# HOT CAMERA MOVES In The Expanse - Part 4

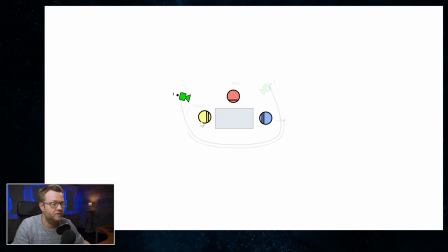4:09 So the camera would start in the same place over Naomi's shoulder, and then you have to forgive the animation. The interpolation isn't ideal. So imagine the camera looking upwards. Yeah. Okay. The point is that we just drive an even harder path further around them, and then at some point we'd still have to tilt down on the display.
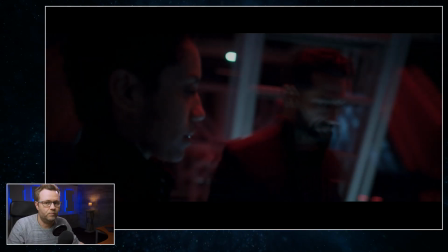4:32 So the Expanse shot is less extreme, which I think is probably right for this situation here.
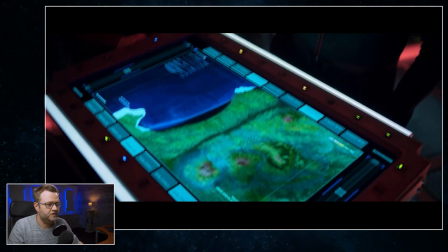4:37 But I just want you to get how
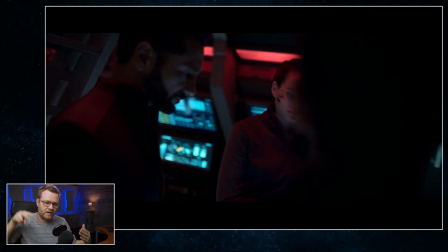4:40 suddenly dramatic it is to go from one keyframe to another and not just take like the simple path,
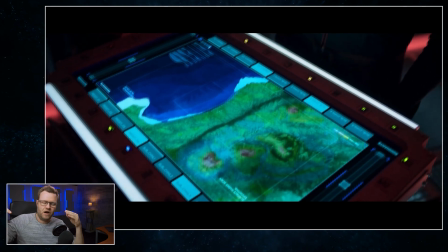4:47 but like to just go like really hard around and end in another keyframe.
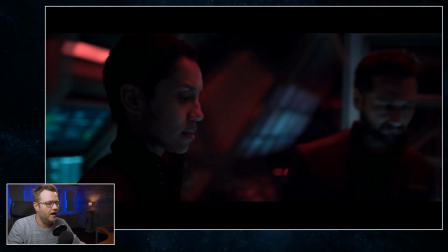4:51 It's very dramatic, and it's like this is going down right now. There is one thing that's pretty cool to notice in this shot.
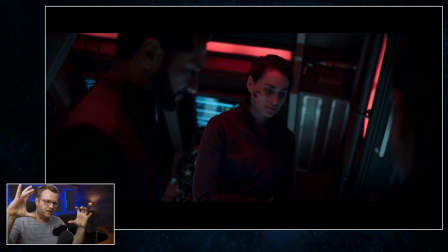5:00 And if we go back to the beginning here, they have a Dutch tilt on a little bit. And this is part of how the Expanse does space. And it's a great technique because basically as soon as you have like a little bit of Dutch tilt like this, you're off kilter, and then suddenly the whole thing just feels like zero gravity. But something interesting also happens to parallax when you do that, and that's something that we're coming back to in some of the live action episodes where we're doing some drone moves and some very, very cool stabilizer moves. And the move is what it is, but then we also tilt it a little bit to the side, and that just creates an interesting extra level to the parallax.
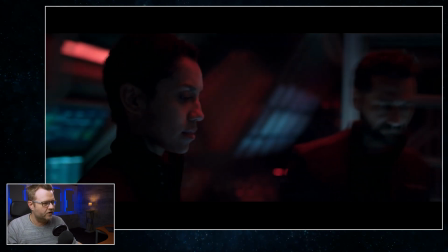5:38 You can see they got that going right here.
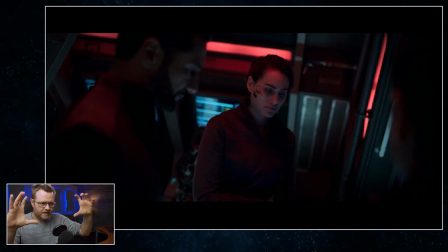5:41 You don't notice it at the end, but just notice again that the whole thing is tilted a little bit to the side.
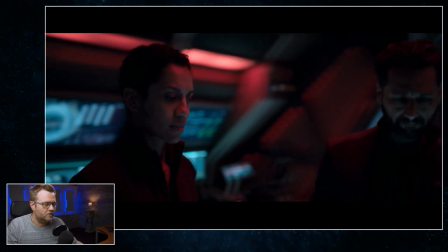5:48 And that gets added to the parallax that's already happening. And I think that's pretty classy. And finally, let's look at another keyframe-based move. So we've been talking about keyframe-based blocking in other episodes. And the nice thing about keyframes is that they're a great way to think about the blocking, but we don't always want the keyframes to actually be visible.
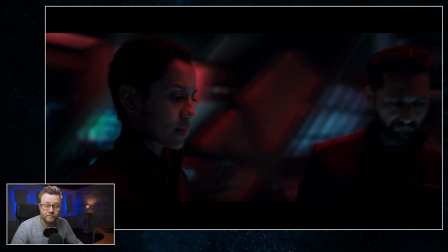6:10 And so in the previous shot, we did extreme keyframes for the effect. They were visible on purpose.
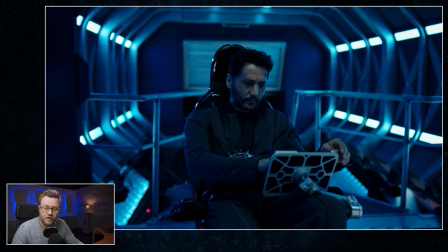6:17 But in this move, I think that the keyframes are too in your face. Let's watch it.
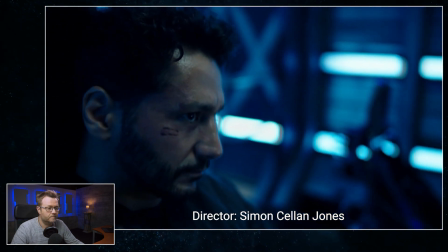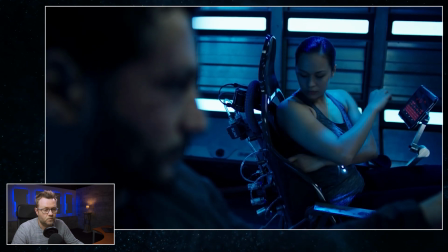6:31 Let's just watch it one more time.
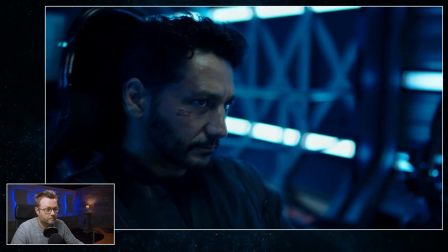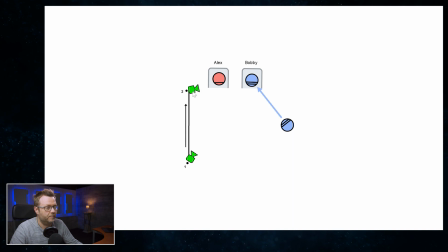6:42 So it's a pretty simple move. It's designed around the ending framing. So this frame here with Alex in the foreground and Bobby in the background. And then we just go back to 1 and then we track in there. And then even as a nice touch, she actually arrives a little later.
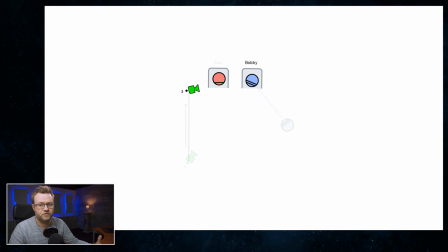6:57 So we arrive in the framing before she's there and then she steps into the framing. And I think all that is actually great blocking technique.
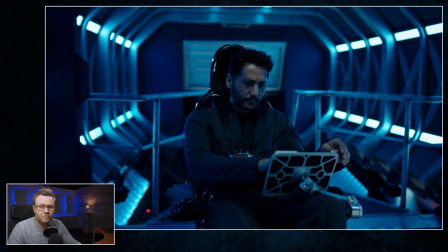7:05 But I think the move goes too fast.
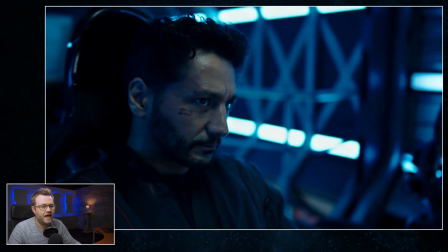7:08 And the nice thing about keyframes is that you just kind of end up magically in good framings and it just feels serendipitous.
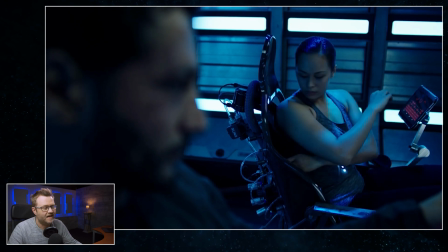7:15 But when you're going this fast, I can feel how it's designed.
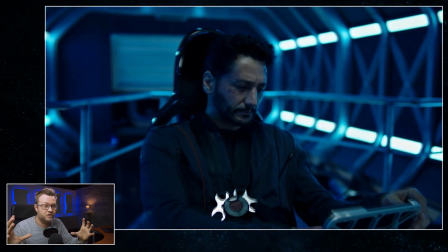7:20 I feel like I'm being pushed into a very specific framing.
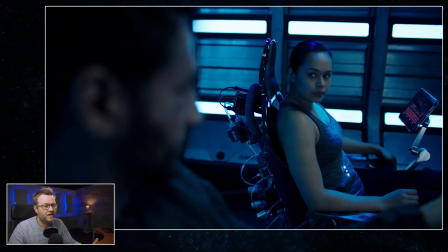7:24 And I get the same feeling that you get from a script when you can feel you can feel the story structure.
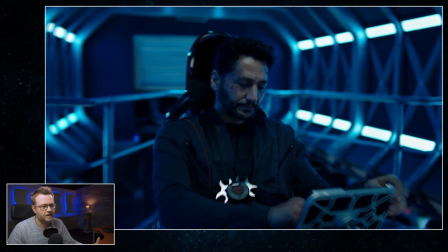7:30 You can see the strings. You can see how it's done. And in this move here, when we come into this keyframe,
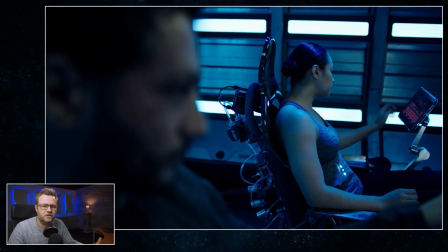7:37 I feel like I can feel the structure, and that reminds me that I'm watching a movie.
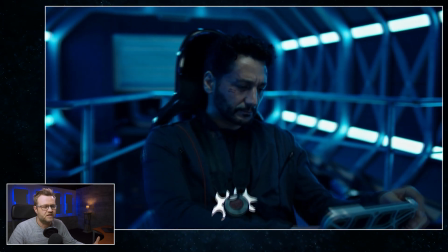7:43 So I think if this move had just gone a little bit slower, then everything would have been fine.
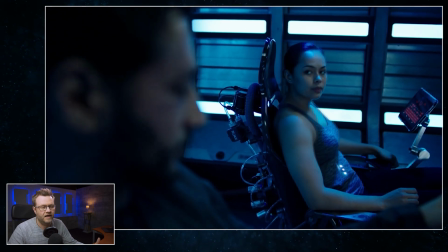7:48 Then we would just have landed in a lucky framing, and it would just feel like camera work that's on track. But anyway, I hope you thought that was interesting, and I'll see you in the next episode.